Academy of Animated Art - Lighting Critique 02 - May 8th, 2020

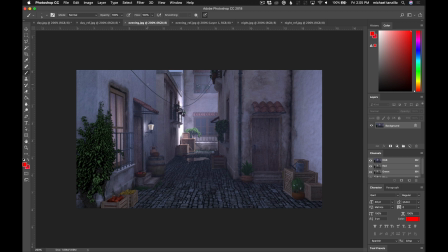4:09 Like we really want to step up the shaping in these foreground elements and allow them to step back into space. Like looking over here at this tin can that's floating here, it's just like there can be more shaping, there can be more shadow, there can be more and more. And I think that instead of allowing, because like this feels like now there's like a bright sunlight,
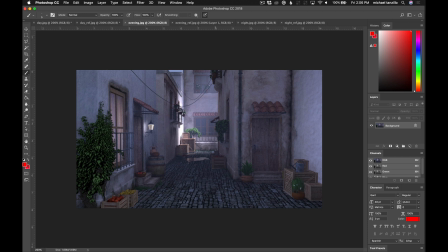4:28 but the sky and everything else like the lighting implies that it's a very overcast day. So I would work on kind of taking down this light, because again, this feels like a bright sunlight, like you can even see the sharp shadows there,
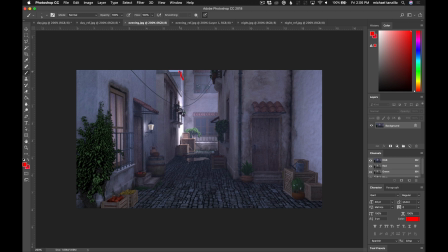4:46 and allow maybe some of the skylight to spill over here as the main light source. And you can have like because then it'd be like a bright sky. You can have a little trace of light trickling in here, but not quite to that level, and then really push like the darkness in the foreground to help fall it back into space.
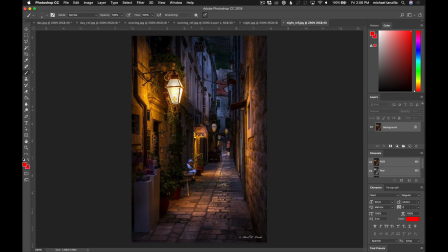5:02 Now we have this version. So we've got the lanterns and things like, again, nice mixture of warm and cool. Check out this like nice specularity on the rockway here, a little shaping on all these characters.
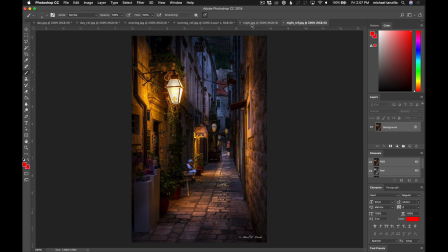5:15 This person's kind of popping out. Like this value is very interesting to me because it's not like full nighttime yet. Like there's still a little bit of skylight left in there. So something to consider there.
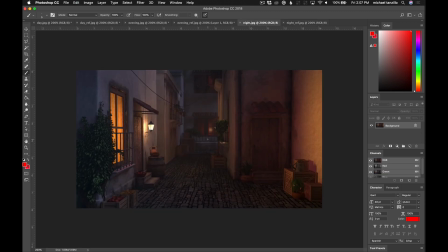5:28 Yours is going a little bit more like pure evening, and that's cool. But a couple things to point out, like this amount of light coming out of this window
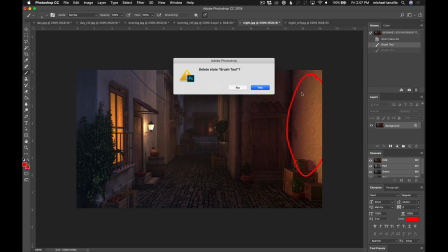5:41 implies that it's much closer together, and I'm not sure there would be that much light that kind of comes out of there.
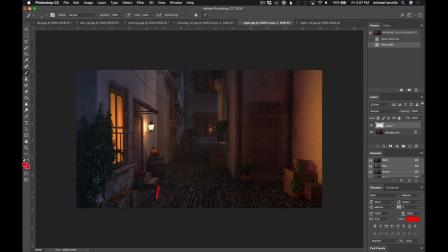5:49 And I would expect like more to be on the ground here than actually on the wall. I would like to see it maybe kind of like spill out this way, and then by the time we get over there, it's pretty no, like the value shifts as we go across that way.
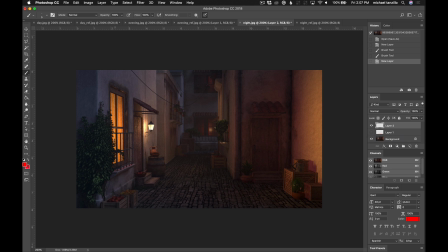6:09 And then in terms of some other things, like what I like to say in this scene is if you're doing interior lights on the windows, go ahead and throw some geo back there, like throw a cube or a sphere or something just to break up that shadow a little bit. And additionally, like just maybe this wall,
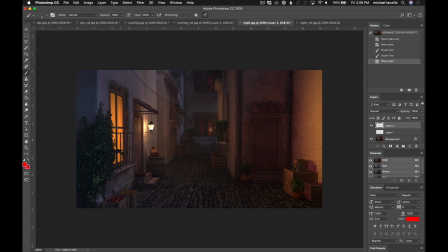6:24 just darken it in the comp or something to help, because like right now these three kind of flow together, just something to break up that. And then these lights back here in this window are feeling a little bit too saturated, a little bit too red. And then like we saw this nice specularity in the ground.
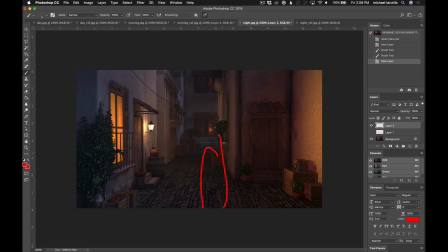6:42 Like try and get that too. Try and get the reflection of the lights into the specularity on the ground here. I think that would make a big difference. So, but overall, I think you've got the right idea. This is going to be a
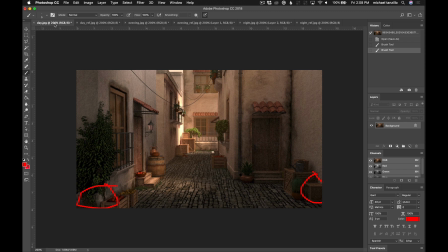6:55 strong piece once you have everything working together, like showing the reference versus showing the scene, like really pushing the emotion and just demonstrating that you can light things the same scene multiple ways would be really, really powerful. So good luck, keep going and keep posting. Can't wait to see how this progresses.